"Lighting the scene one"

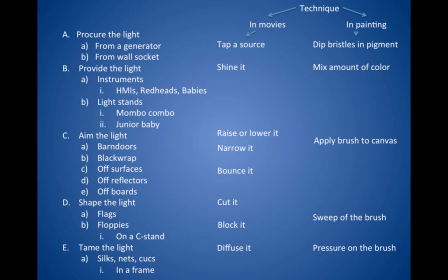And then after that, once we've aimed the light, we want to shape the light. This is the duty of the grip department. And that means we're really getting specific. We're going to cut it or block it. We're going to put flags to diffuse it. We've got ways of taming it to diffuse it even more. Silks, nets, cucoloruses to give us patterns.
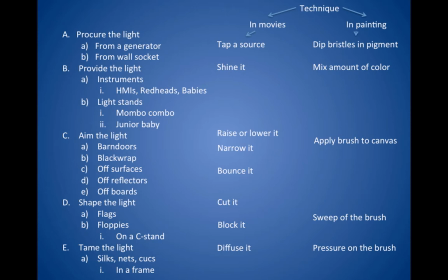All this is to give us the kind of light that will give us the exact mood of the movie.
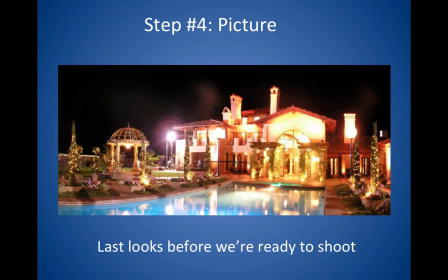And once we've established all that, we have our picture, the final take before we start shooting, and we get everybody to check in. The first AD says, let's have last looks, and the first AD says, last looks,
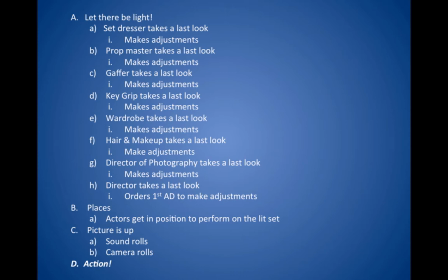and the set dresser takes the last looks and makes adjustments just as the prop master does, just as the gaffer does, the key grip, wardrobe, hair, makeup, director of photography, Everybody takes a last look, and then when everybody's done making all the adjustments, the first AD yells places, the actors get in place, and then yells pictures up,
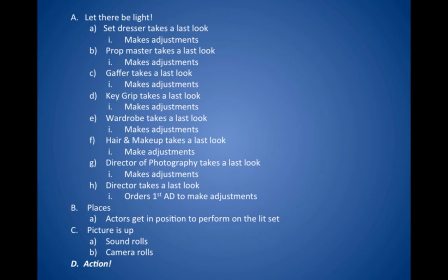which tells everybody else in the set to be quiet. The sound rolls, the camera rolls, and the director yells action, and we're off to the movies here.
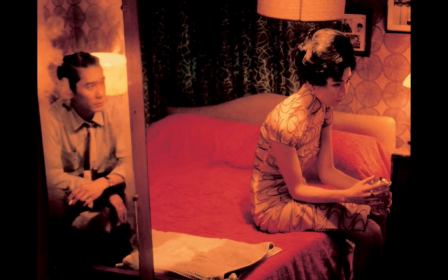And we've got here a nice dark background, but very rich, passionate colors, the reds, the yellows, the oranges, very much into the world of romance here with this passionate tone we're setting, as opposed to looking at The Hobbit,
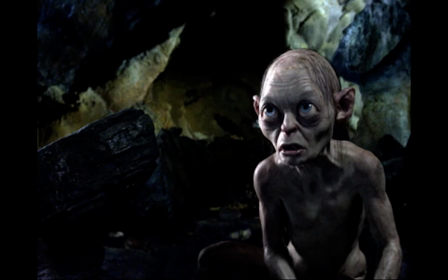where we're in a cave and we got the Gollum. It's a colder light. The Hobbit's whiter. There's less contrast. There are no deep reds, yellows. It's all on the high end of the color spectrum, very pale, very cold.
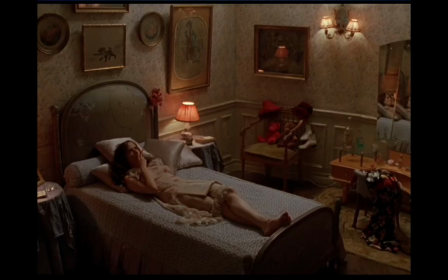Here in Memory Lane, we're going to make it rich by giving it a kind of golden tinge, meaning that when we're nostalgic, thinking back on memories, we kind of put it in the ormolu frame.
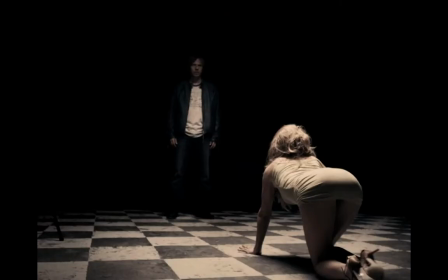Here, to contrast that, not so happy a memory, a scene of conflict, sexual dark journey here, where we've got the object of interest, key light, very little fill light,
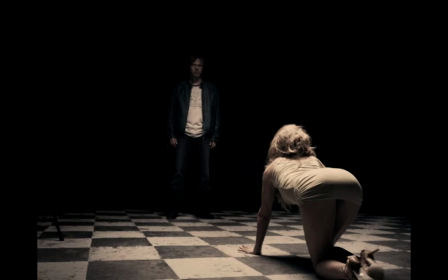so that the person who is dominant looks darker and the person who's subordinate is more lit, and establishing conflict right away merely by key light period.
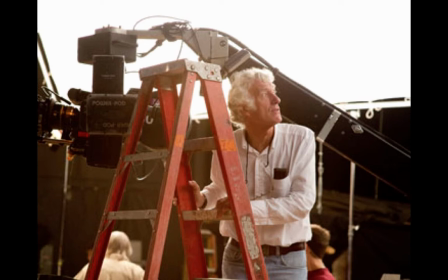Here's Roger Deakins on set looking back towards the light that's ready to be poured on the actors.
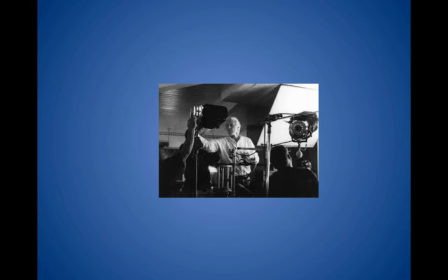Here he is adjusting fill light.
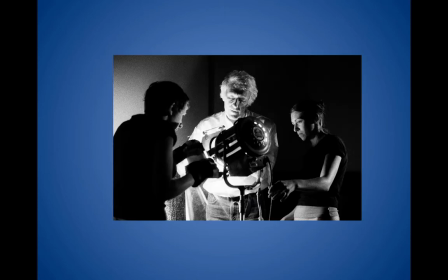Fill light bounced off a 4x here, and here he's showing some students a Mole Richardson 1 or 2K, and the student who's appropriately wearing gloves is sliding in scrim, probably a wire net to diffuse the light so it's not as sharp and intense.
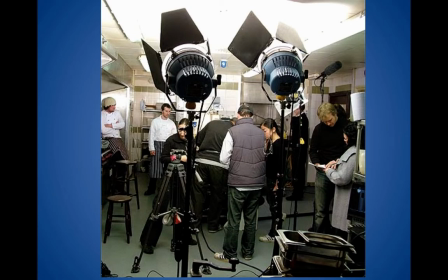Here we have not tungsten, but probably HMI lights, which are gas being heated up to a higher light temperature being bounced off a 12x to diffuse the light softly over the scene. You see there are no shadows here, so it's not about key light, it's about really diffusing the light.
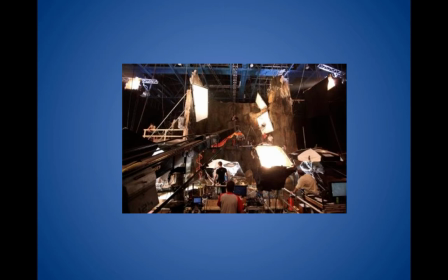Whereas this light, which is being bounced off of 4x and 6x, is so fractured, it's not diffused evenly over the scene, which probably means it's more of an action interior scene. And we've got more contrast with the light, so there's probably implied more conflict in the scene.
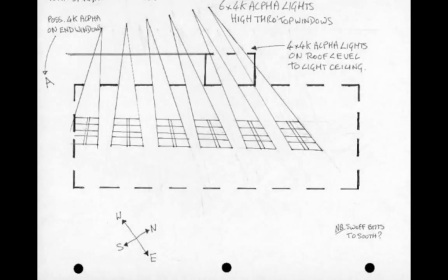And here, Roger Deakins, he's drawn out the lighting diagram for his electricians, and you can see that he understands perfectly foot candles. You can see as the light spreads, he's got it down into ninths so that the spread of the light is exactly what he wants in that little box in the scene.
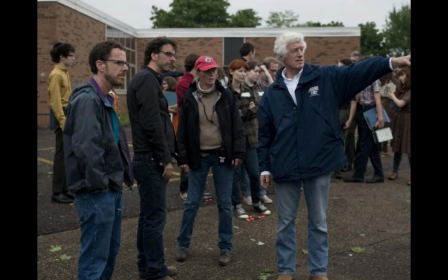Here he is on set talking to Ethan and Joel Coen, and look how they're listening to him.
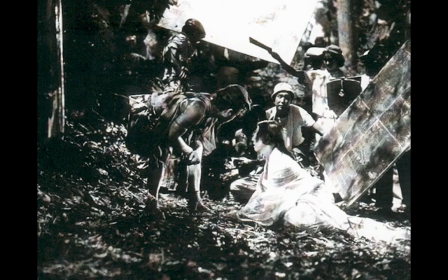He is in control. The lighting is important here. And this is one of my favorite shots. This is from Kurosawa's Rashomon, early 1950s classic.
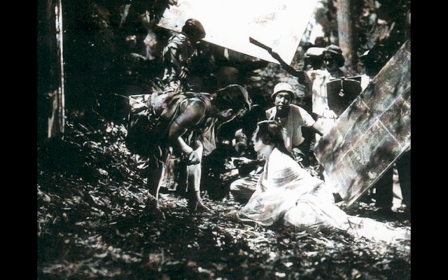And look, his lighting, this movie is wonderfully lit, is merely bounced off a reflector board on the main actress, and then there's a bounce card behind them, so that there's no direct light.
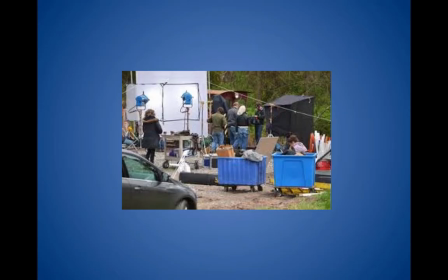It's all being bounced. It could be just sunlight. Here, to get a real diffuse pattern on this this porch out in the swamp here, we've got two HMIs going through two 4x's to diffuse it.
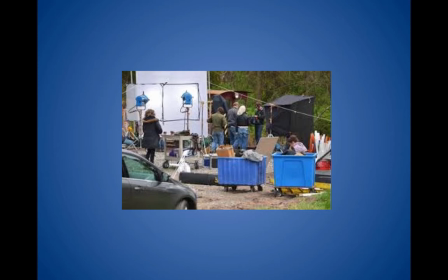But then behind that, we've got a 12x to make it more diffuse, so it's probably a scene that isn't high conflict,
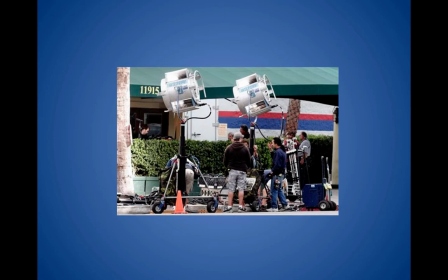but more probably in the romantic vein. Here we have two big 10 to 20K HMIs outside, color temperature of the sun, pouring light into this building because we can't trust the sun to keep evenly lit throughout the scene. We need something that's steadier. And then big on these big Roadrunner stands here, and electricians standing around making sure everything's taking place.
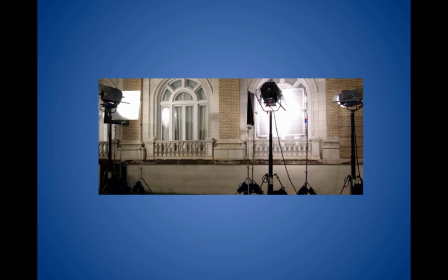Opposite during the night, although we're still using HMIs, we want to diffuse that light coming through the window because we want to make it moonlight. Now, although moonlight is the color of the sun, here we diffuse it so we soften it, so it's more romantic. And we're doing the same thing these other gentlemen did in the preceding shot, but we've just
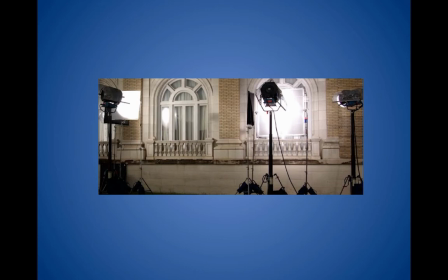put the lights closer to the windows and diffused it with our silks.
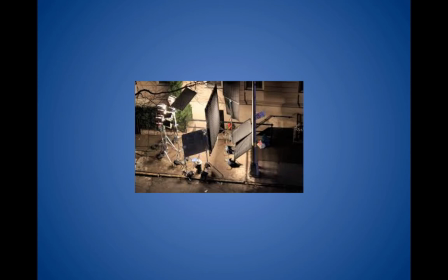Here on the set, we have a simple scene, someone walking up to an apartment, but look how much work goes into that. With the lights bounced off a 12x and a 4x card, they're cutting some light in the background. All this just so someone can walk 10 paces. It's laborious, but when it's finally done, it's beautiful.